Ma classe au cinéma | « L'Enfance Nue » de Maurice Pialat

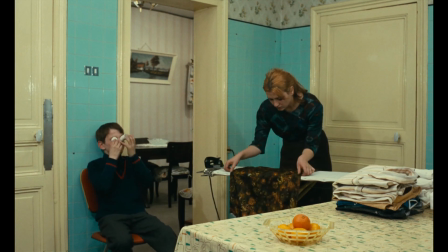0:25 En racontant l'histoire d'un jeune adolescent placé en famille d'accueil, le cinéaste Maurice Pialat aurait pu chercher l'émotion facile.
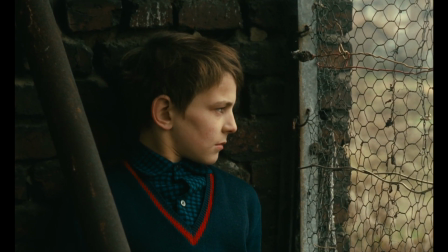0:32 Or, François est un personnage d'abord insaisissable. Pourquoi vole-t-il une montre et pourquoi la casse-t-il?
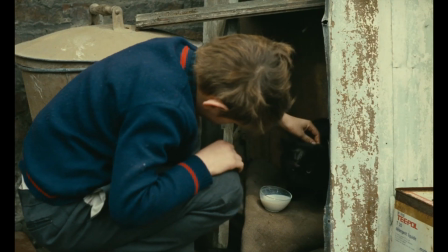0:39 Pourquoi blesse-t-il un chat et pourquoi le soigne-t-il? Ces actions contradictoires placent le spectateur dans une position inconfortable.
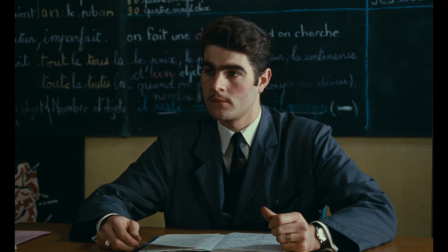0:46 Située vers le milieu du film, la séquence de l'école va donner une première piste pour comprendre le garçon et la spirale de rejet dans laquelle il est pris.
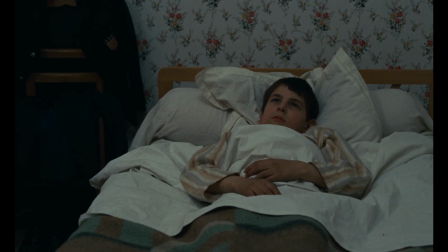0:57 Filmé en plongée, François reste immobile dans la pénombre, les yeux fixés au plafond. À quoi pense-t-il? Comme d'habitude, Pialat ne cherche pas à informer le spectateur d'une façon qui ne serait pas justifiée par la situation. Il faut donc imaginer. Peut-être songe-t-il à ces personnes avec qui il va devoir apprendre à vivre.
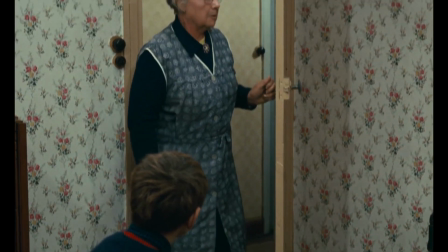1:14 La visite de mes mères, qui vient de l'appeler mon fils, suggère en tout cas qu'il est bien entouré.
Petit, il est fatigué.
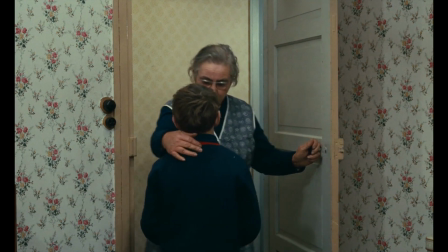1:19 Viens, mon fils, te coucher.
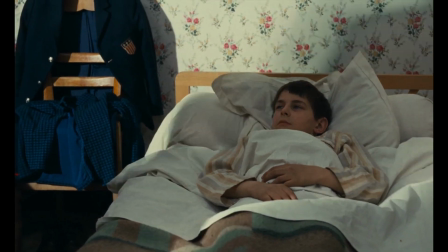1:23 Le panoramique accompagnant son entrée permet également de cadrer l'uniforme d'écolier bien posé sur la chaise.
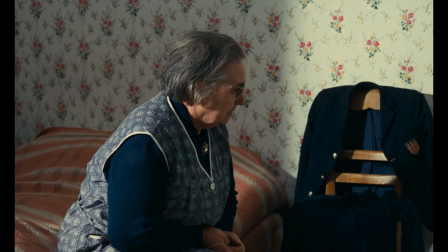1:28 Il ne dort pas ?
La suite de la séquence le confirmera, c'est l'école qui préoccupe François.
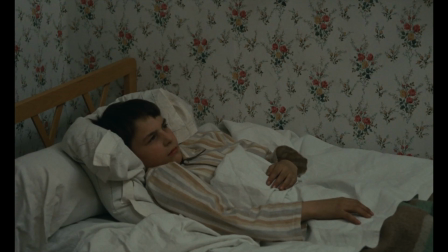1:33 Le découpage de la scène en deux plans, ainsi que les bruits venus du hors-champ, indiquent qu'il n'a pas fermé l'œil de la nuit. De façon discrète, le cinéaste commence à faire entendre le brouhaha de l'école sur l'image de François alité, comme si le matin tant redouté arrivait trop vite.
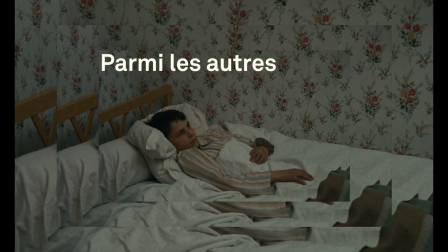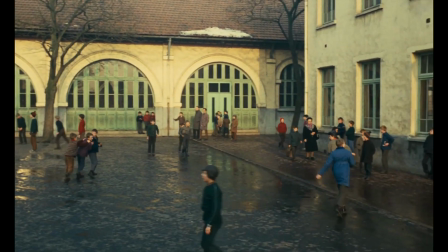1:54 La cour de récréation est balayée par un panoramique rapide.
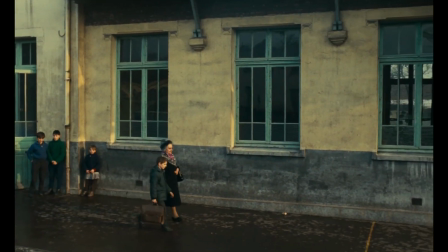2:01 D'abord perdu parmi les gamins chahuteurs, Mémère et François se détachent peu à peu jusqu'à être seuls dans le cadre.
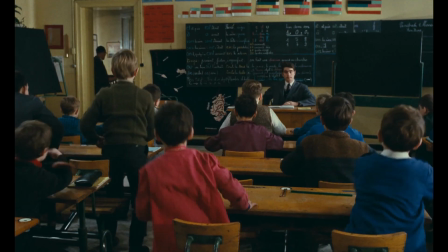2:09 Puis, après une ellipse, c'est-à-dire un bref saut dans le temps, François est présenté à sa classe.
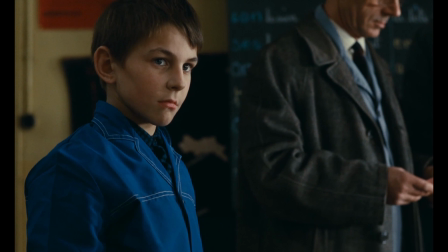2:14 Assis.
Toujours aux côtés de son personnage, Pialat montre François en plan rapproché en train de scruter les autres élèves.
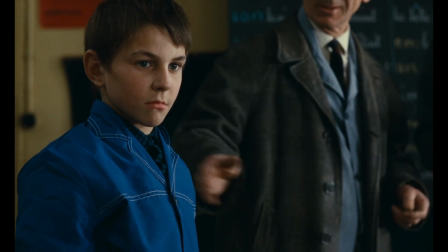2:22 D'un côté, la mise en scène s'emploie à montrer le décalage entre François et ses futurs camarades en l'isolant dans le cadre.
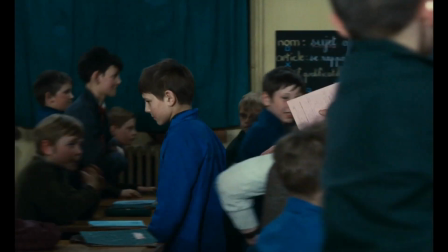2:29 D'un autre, elle tend à le fondre dans le collectif.
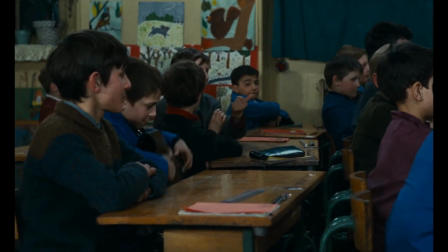2:36 Les plans sont le plus souvent larges, il arrive qu'ils soient montrés de dos et l'uniforme efface les différences sociales.
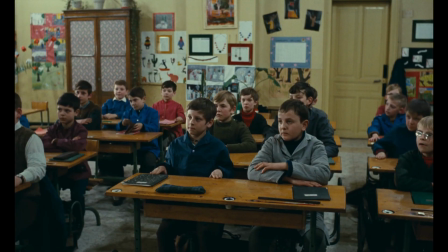2:41 Le monde se tient bien, Cuta.
L'école devrait être le lieu où se transmettent les valeurs de la République, en particulier l'égalité.
Bien, nous allons commencer aujourd'hui la leçon de morale.
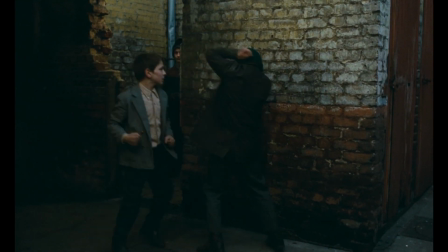2:56 Retourne chez toi et t'y con.
Néanmoins, François est très vite rattrapé par son histoire familiale lorsqu'il est désigné comme étranger par une voix venue du hors-champ.
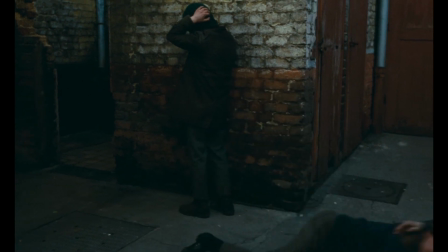3:04 Pialat filme un recoin sordide de la cour, sans horizon. Le champ est d'abord vide, puis la bagarre commence.
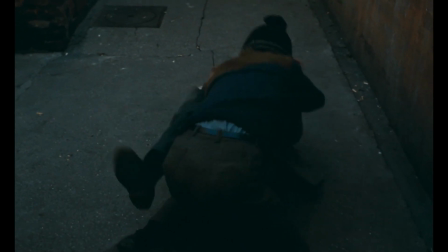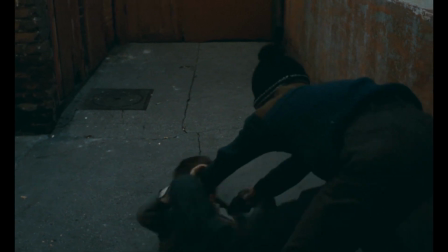3:16 Le plan est coupé brutalement sans que l'on sache qui a gagné.
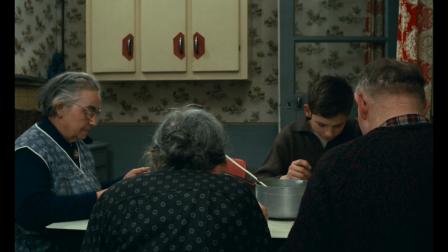3:20 L'essentiel est ailleurs, à la fois dans la détermination de François, dont la réaction paraît ici pleinement justifiée, et dans la peine que l'on peut éprouver pour celui qui est rejeté sans raison.
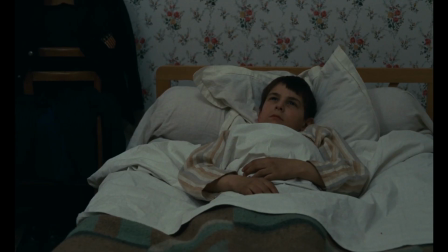3:28 Te voilà ! Depuis le temps qu'on te cherche, d'où étais-tu ?
L'enfance nue montre ainsi la spirale de rejet et de violence dans laquelle son personnage se trouve enfermé.